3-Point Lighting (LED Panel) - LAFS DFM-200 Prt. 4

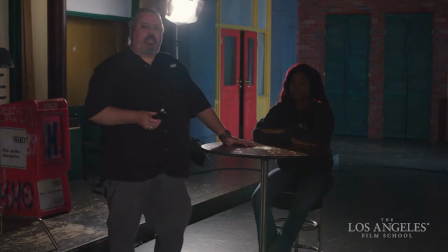All right, so we're back one last time, and we've changed out our key light now from our Kino Flo to our bicolor LEDs.
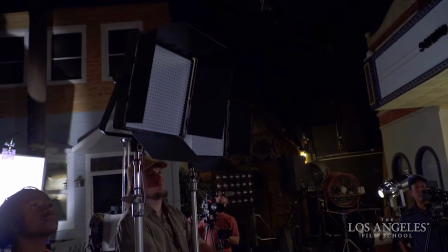Now, these are 3200 Kelvin or 5600 Kelvin daylight,
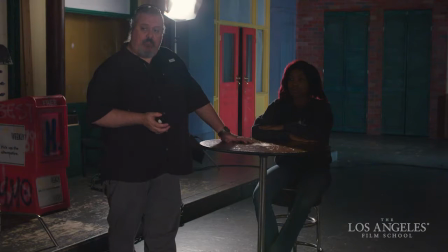depending on how we adjust the dimmers on the fixtures, and they're also dimmable 0 to 100% output. So these are incredibly flexible. They're one by one panels with 600 LEDs a piece, and that makes them very easy to rig.
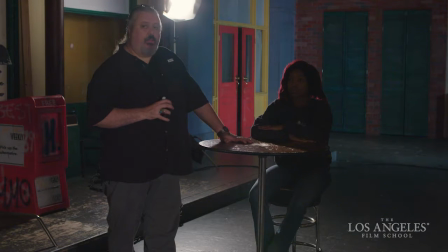They're very lightweight. They're very fast to deploy, and I think the output is very flattering.
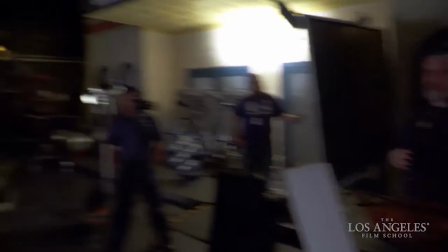Let's go ahead and fire those up. Okay. Go ahead.
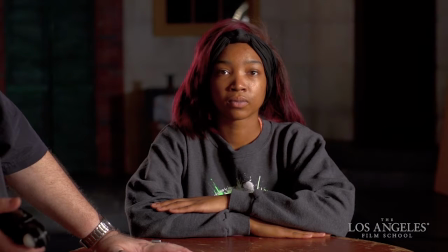Now, these are set to full tungsten output right now, so they should balance nicely with our backlight.
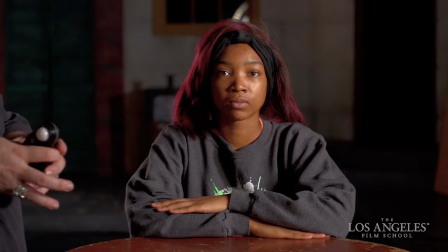But what we had to do is, because they were so bright,
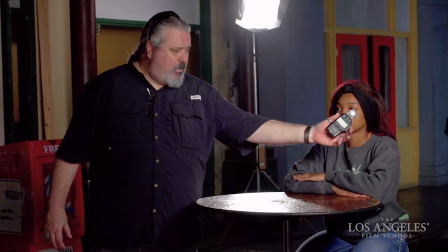is we had to dial them back a little bit so we could still maintain our 4.5 f-stop to camera, which we have right now.
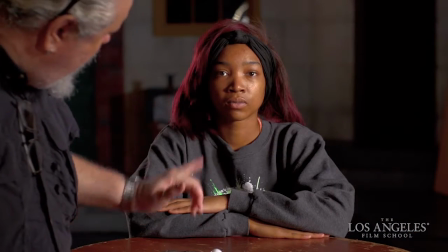But the nice thing about these fixtures is they look good raw with clean LEDs.
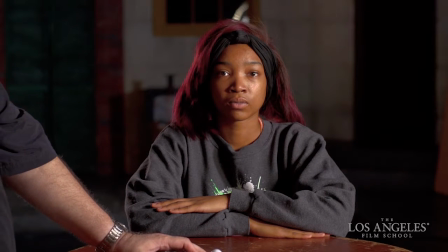Go ahead and show us just what happens when we go add all of the daylight LEDs to the output.
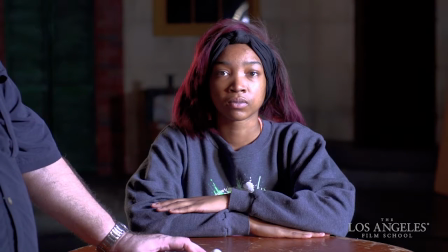Daylight? Go ahead. You can see how we can cool down the fixture.
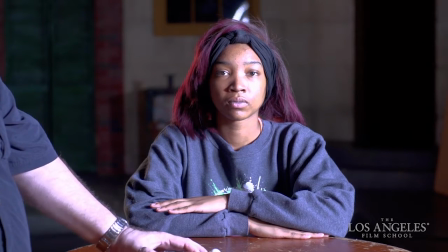We also made them notably brighter. Go to 50% on your dials really quick.
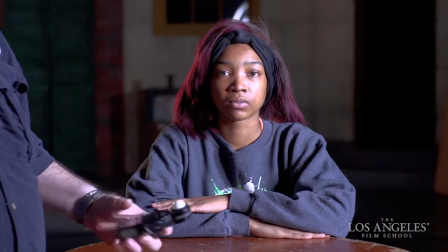This is about a 4600 to 4800 Kelvin look right now at a 5.6.5, third under 8.
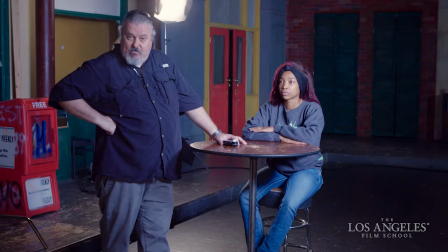You can change to daylight very quickly from indoors on stage.
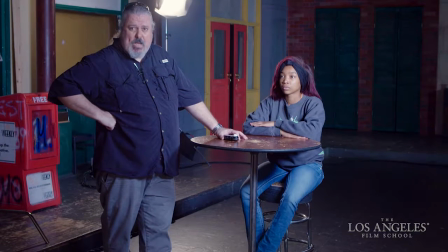If you got to grab a quick shot outside, or if you need to shoot outside, you can dial these into full daylight, dial all the tungsten out, and shoot outside as 5600 Kelvin.
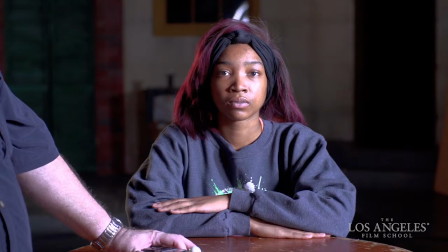Well, let's go ahead and dial the daylight back out and put our dimmers back on.
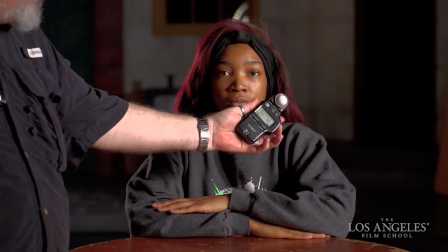I think it was 50% on 32. Yep, that sounds about right.
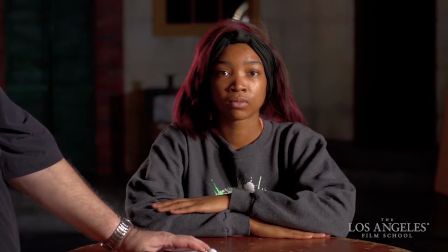And then we're going to add the diffusion panels to these and show you how nicely these things will cream up.
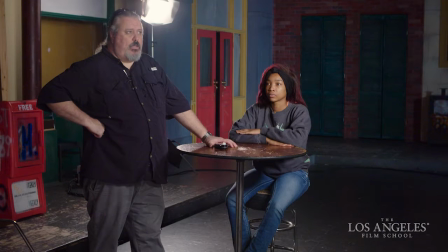They get really nice looking very quickly with the diffusion added.
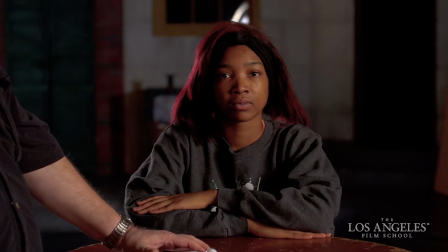So here we are with the diffusion added, and you can see how they've added a nice patina to the output.
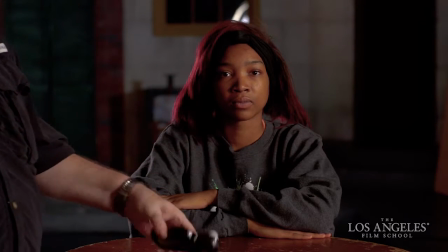I think this is very pretty. It looks excellent on Kayla.
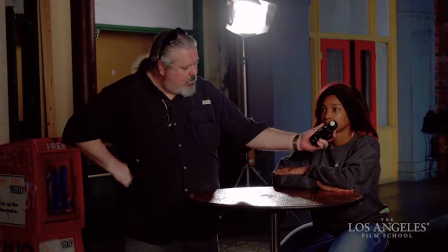And we may have to dial them up just a little bit because we have the diffusion now.
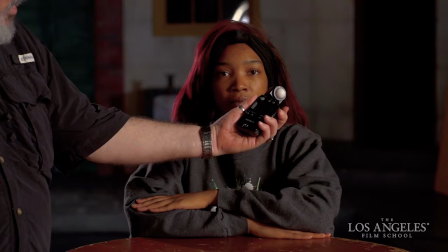The diffusion knocked down the exposure output by a full stop. So we have to put our dimmers up all the way.
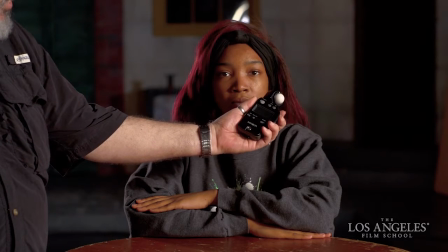Go to full. Full. And now we're back at our, it's a 4. Dial in a little bit of daylight.
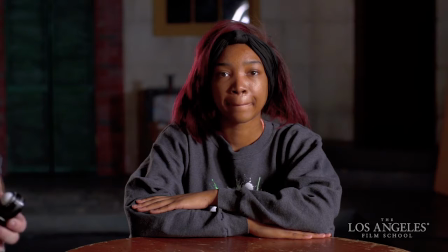That gives us our 4.5 right there. And we added just a pinch of daylight to the fixtures.
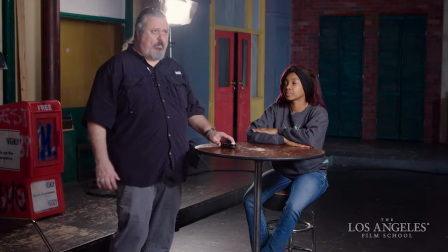So overall now they're probably burning at about 3400, 3500 Kelvin.
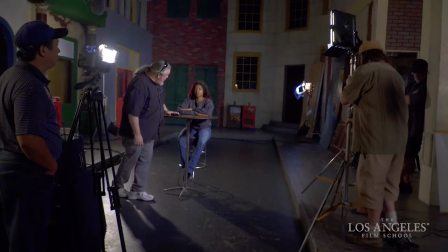And if we slide them a little bit lamp right, we can get a nice half light look out of them, or we can get our Rembrandt look
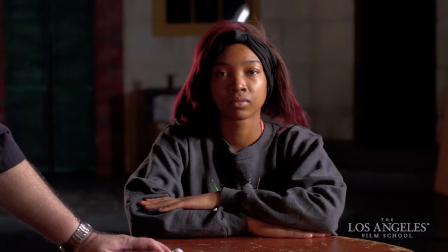very quickly. That's very nice. Very easy to manipulate, very easy to move.
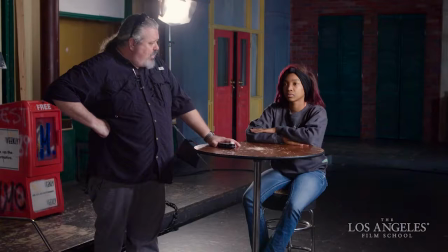The output looks very similar, I think, to the Kino Flo. But I think there's maybe a little bit less contrast in the one-by-one light panels.
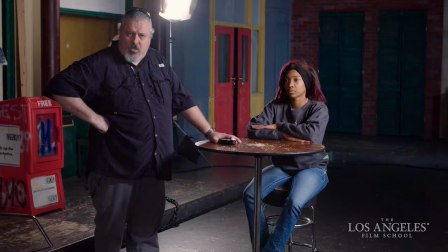I'm not sure. I think the Kino is the most contrast so far, but I don't know.
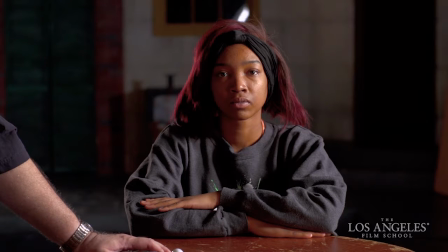I'll leave that up to you guys. But this is what you can do now. You can change up.
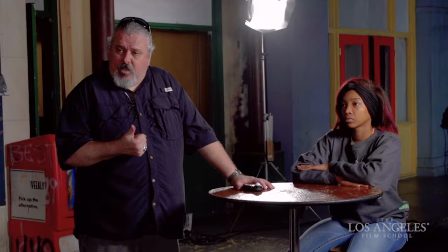We went from hard incandescent key light. We added diffusion to the barn doors.
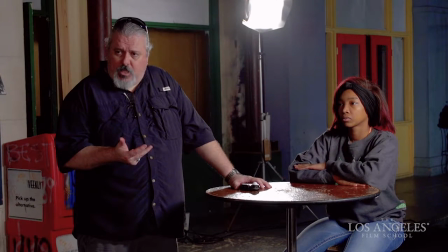We've added softbox modifiers to the lights to soften them up and lower the contrast.
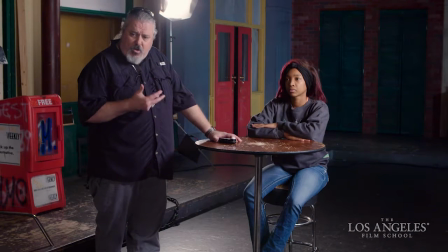We've changed to photo-corrected fluorescence in the Kino Flo varieties.
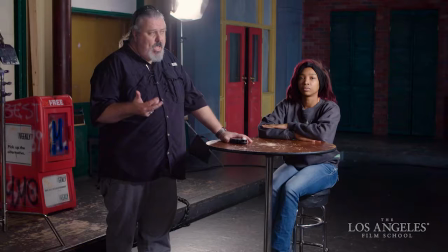The 4x4 worked very nicely for this application. And now we're working with the bicolor LED 1x1 panel.
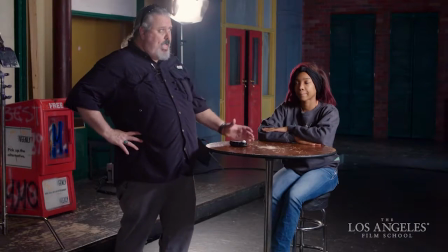So you get a lot of options out there for your lighting setups. And you'll notice that when you have a nice soft key like this,
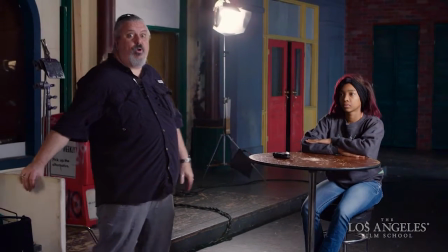it's not always necessary to add that third point of dimension to your lighting setup.
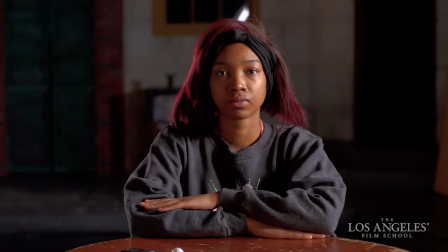But if you want to soften your contrast, here's your third light. Your fill light is invariably a bounce board these days. We don't need an actual fixture anymore. Works very nicely in contrast to the light panels.